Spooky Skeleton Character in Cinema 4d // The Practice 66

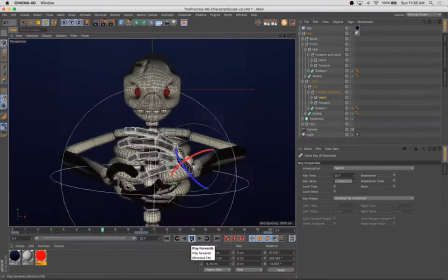12:58 I think this is just 20 frames.
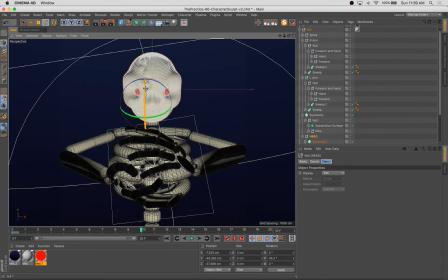Again, positioning the axis on the head group so that it's coming from the neck joint, and that allows you to animate it much more realistically as if it's a neck.
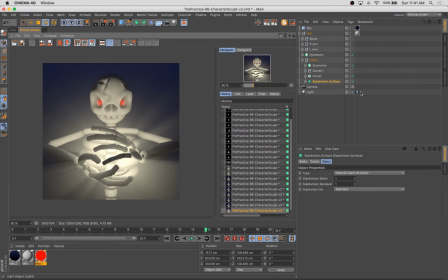13:28 So here we're playing with some of the settings of that central light, making sure it's glowing and behaving properly.
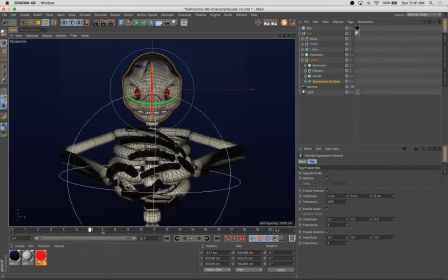13:34 So I'm going to, you know, do a bunch of test renderings here and sort of dial some of those settings in.
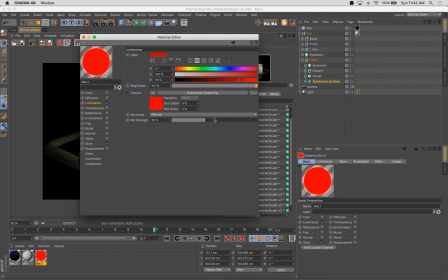13:41 One of the things I'm doing, instead of keyframing the intensity of the light itself,
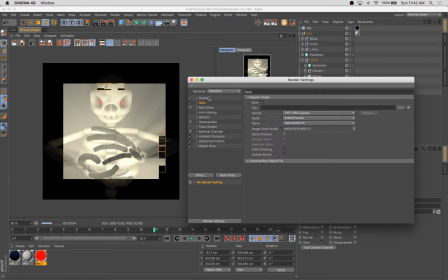13:47 I'm just allowing the vibrate tag to grow it rather large so that the
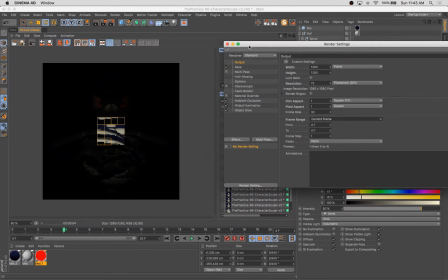13:56 visible glow sort of shrinks and expands to occupy hardly any of the frame at all,
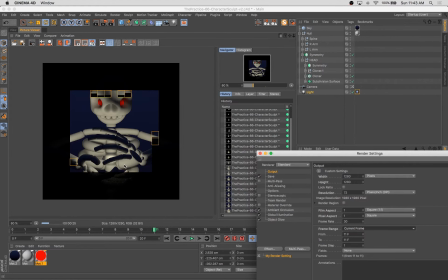14:03 and then almost the entire frame itself.
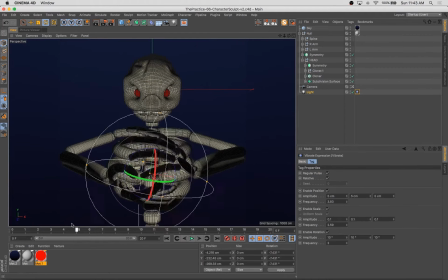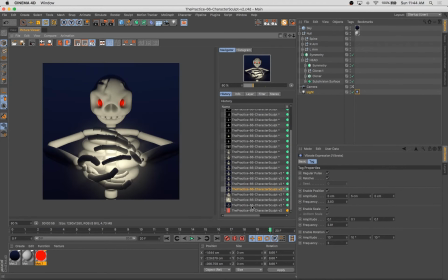14:11 The other thing that's helpful for an animated GIF is you can turn on the regular loop tag.
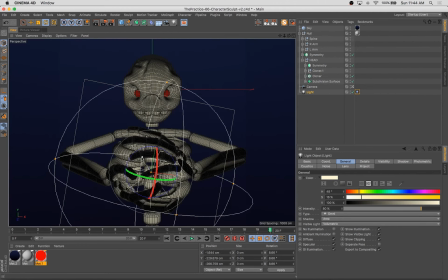14:17 You can click that button there inside of Vibrate, and that's going to allow you to get a fairly seamless loop.
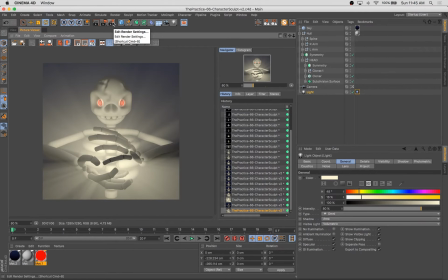14:24 Since this thing is jittering around so frantically, it's not quite as important to make sure that lines up perfectly.
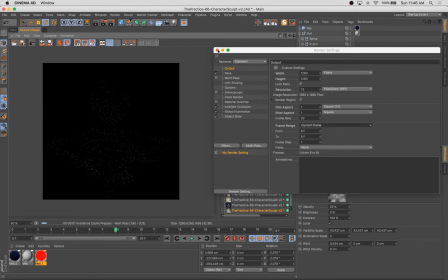14:31 We can get away with a little bit more with the way that light's bouncing around. But a seamless loop should get us pretty darn close.
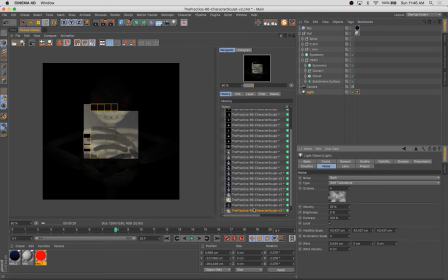14:38 Depending, of course, on your frequency.
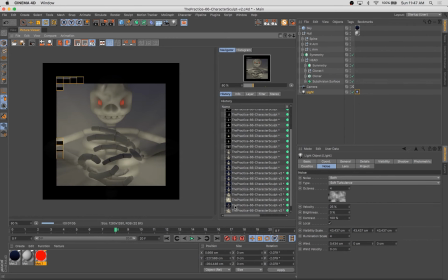14:44 I'm liking sort of the hazy, very visible light that you're seeing there.
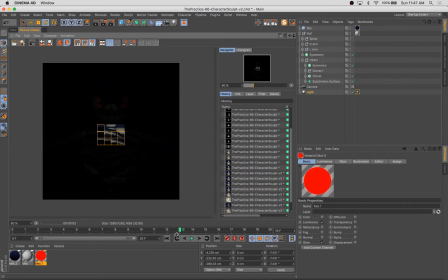14:53 I wanted to bring down the glow a little bit on those eyes because that was a bit strong. And now I'm really just going through and comparing the
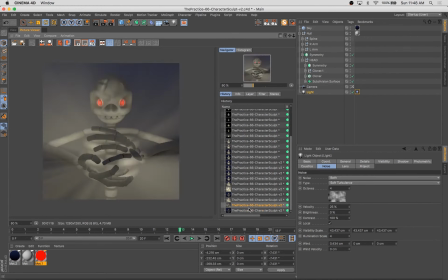15:02 brightest point and the lowest point of the light to make sure we have some nice range, some variety there.
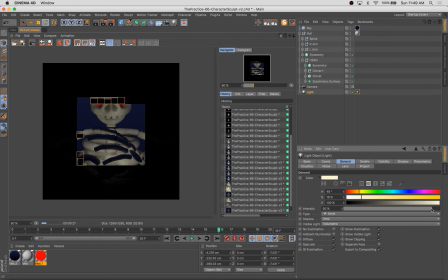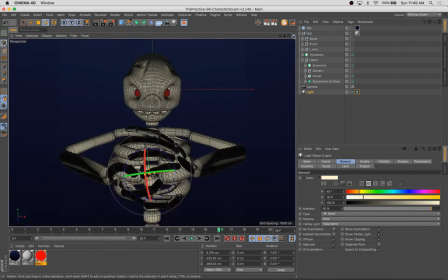15:16 At this point, I think we're getting fairly close. Handful of test renderings left.
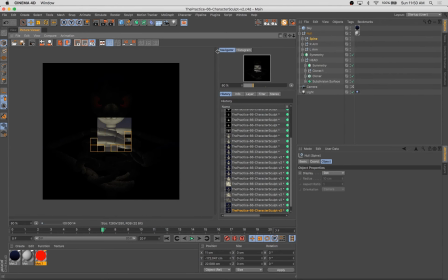15:25 And we're just going to fast forward through the final frames.
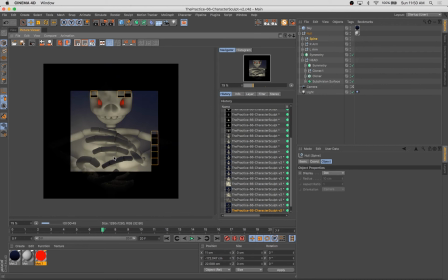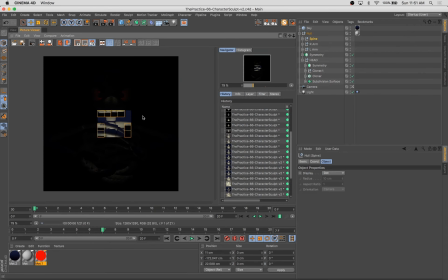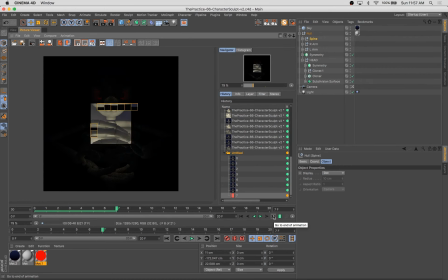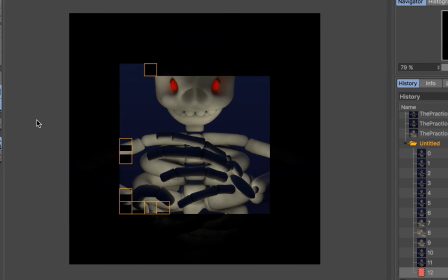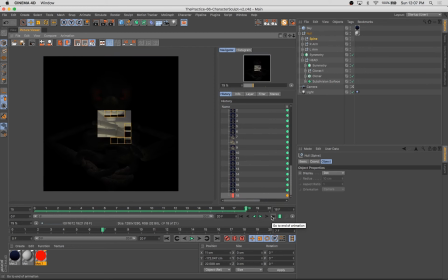16:12 wish my machine rendered this fast in actuality. Now we're just going to compile these frames quickly in Photoshop.
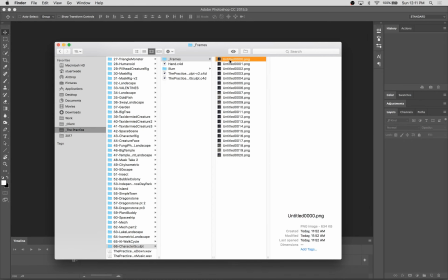16:22 Photoshop has some great features for just turning all your layers into a looping animated GIF.
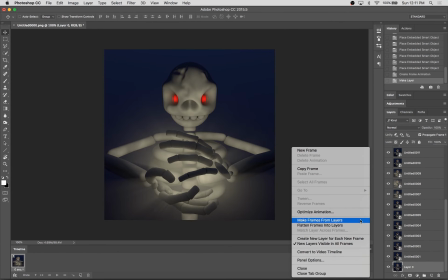16:28 It makes it super simple.
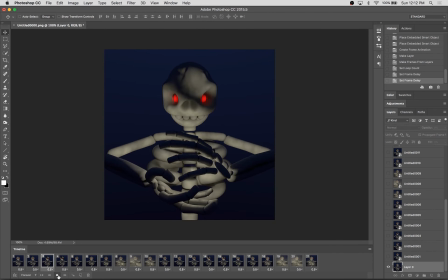16:31 And we'll do just a bit of color correcting, and we'll output the GIF, and we'll be pretty set.
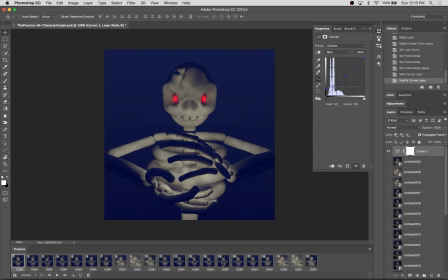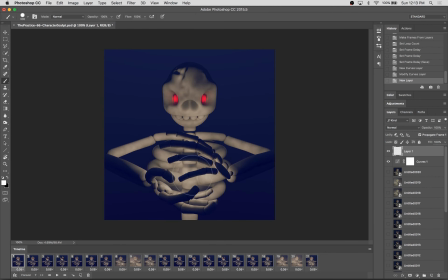16:49 Gonna add a little bit of additional glow there just to sort of help that central region out.